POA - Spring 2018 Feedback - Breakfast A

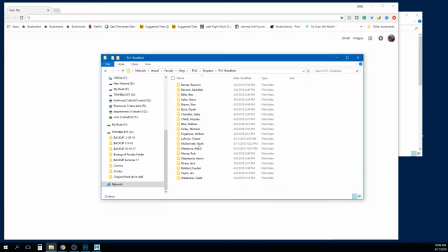hey everybody so this one should go faster because more people fail to turn this one in so what I'm going to do is just go through these one at a time give you some feedback on each of them and
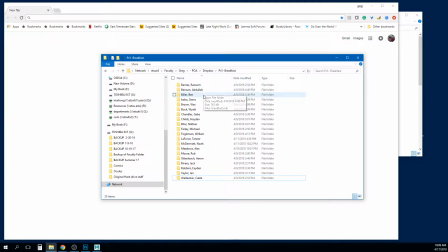hopefully hopefully these videos are helpful so let's let's go ahead and get started
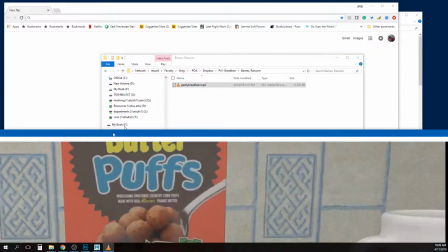so start with ransom Gastly breakfast I like it yeah this is this is cool
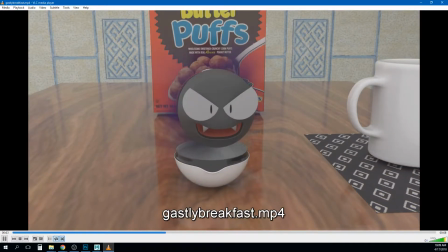I think that there's an interesting thing you have kind of happening here that well first let me just tell you the parts that are working
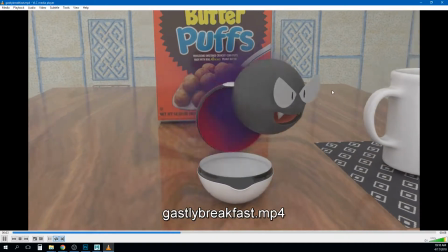I would love to see that cereal pour longer is what I would really like to see like it's a little bit like
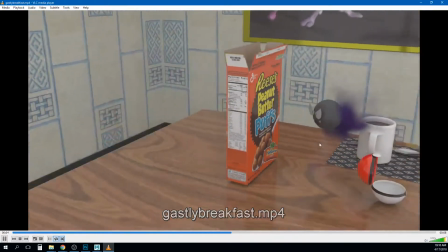dissatisfying that it cuts away so soon so So if you can get a few more frames on that, that would be cool, but it's not hurting it now.
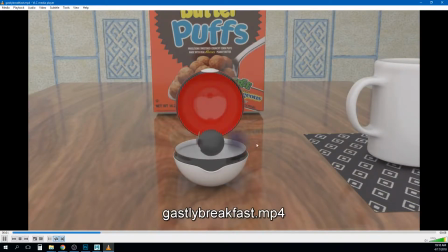A couple of things that I think would add to this is to have,
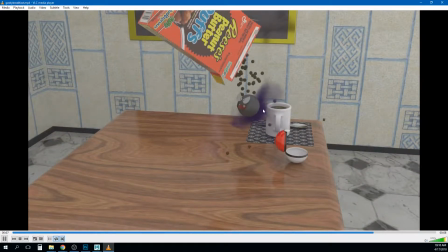so I'm guessing how this is set up right now, there's a couple of things happening.
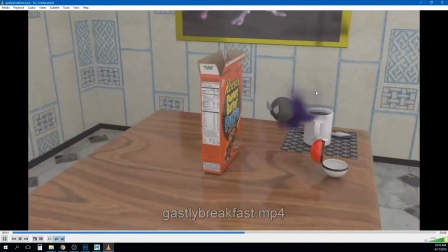You get that, it pops out, he turns around, the cereal pours on him.
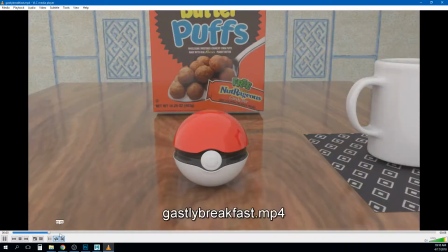So there's two things. is that bounce up and down and the fact that the
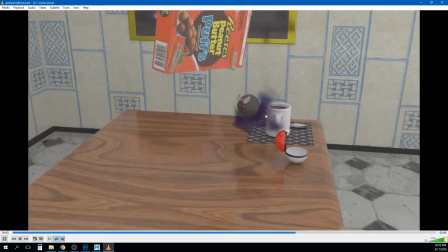smoke that is coming out of the back sort of rotates so
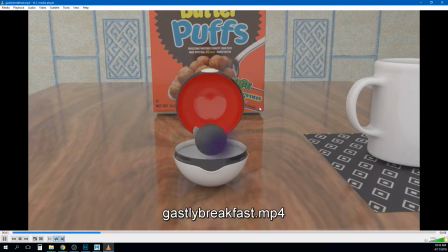perfectly with him um and so it just feels like this
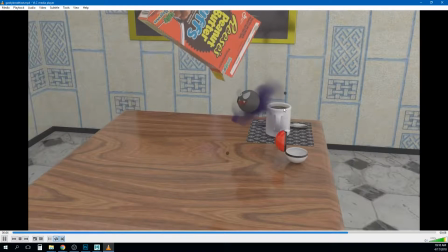like box of smoke so think of that if like if like exhaust from a car but
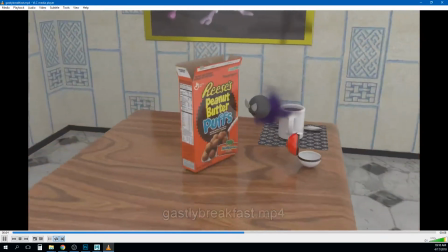if the car goes up a hill the exhaust that's already came out doesn't point downward like after that right like it's kind of like it should be
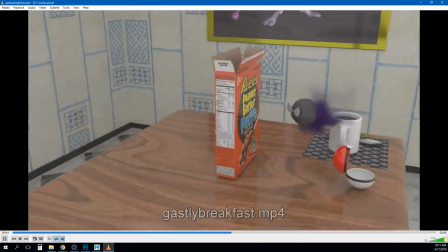trailing off and he should kind of exist a little separately from the smoke around him one of the ways to do that is to have the
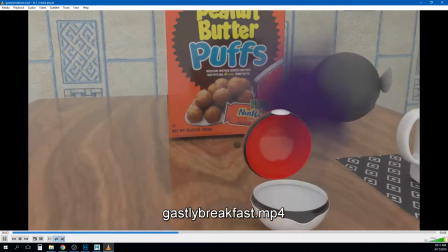emitter attached to the object instead of the entire in
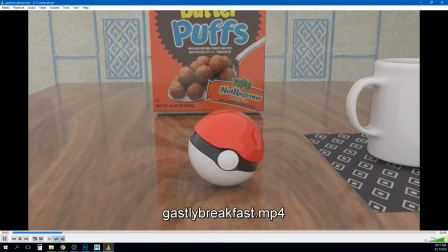particle is it i'm sorry the entire fluid container
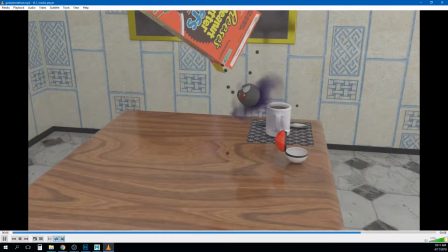attached to him the other thing is you could we could use a constraint so i can
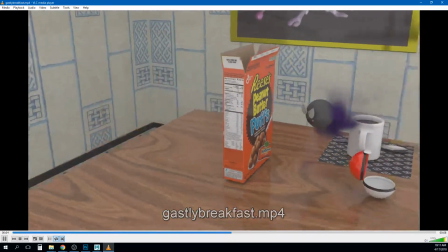show you this where basically it will follow his translates but not his rotates so he can rotate around
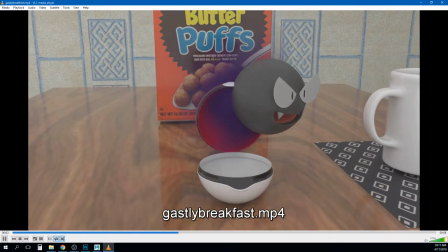but wherever he moves that box will still kind of go with him and i have a feeling it's some variation of that is what you're going for um because it feels like it all kind
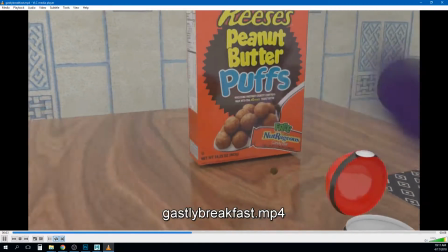of goes perfectly together with every motion including the rotation which seems kind of strange um the bounce up
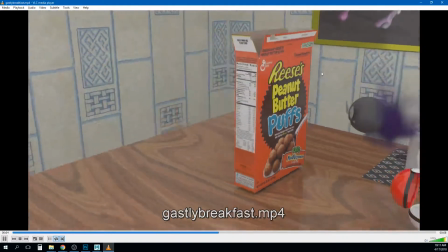and down there with the the cereal box and the the character like they bounce at like perfect unison same height and so they feel like they're stuck
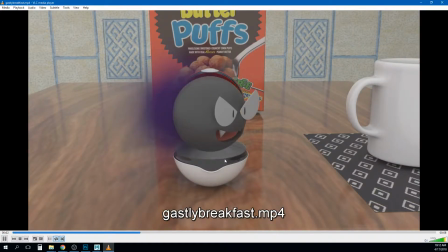together too i think just offsetting the timing on that i have the ball sort
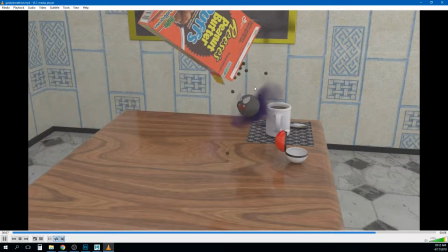of bounce up and down like at a slightly different interval like
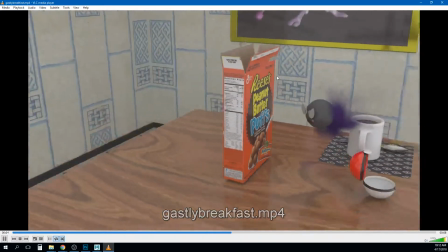maybe like a frame earlier a frame later so you're getting that overlapping action so they don't feel like they're moving together i love that you
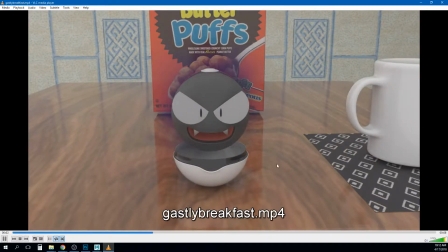did the mouth opening thing i think that came out really good um actually the whole scene came out really good that's just a small way then which you
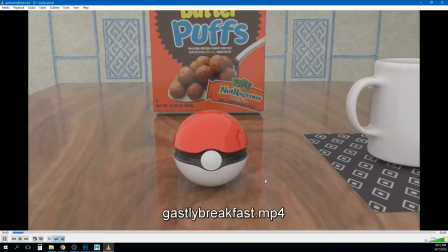could you could tweak it and i think it's a good usage of the the different elements which is um
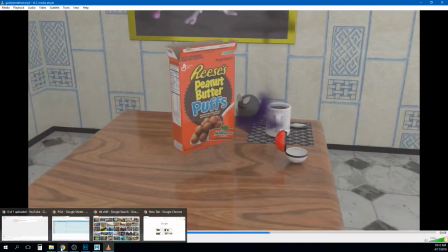the um the steam and and all of that so
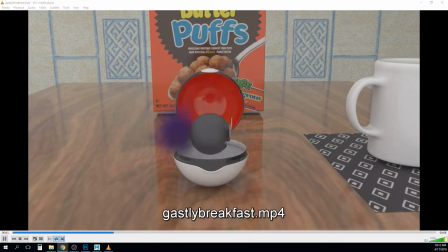um so great job on that yeah um so give
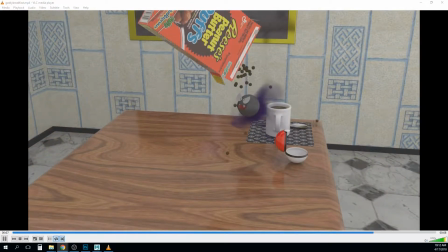me one second here um sorry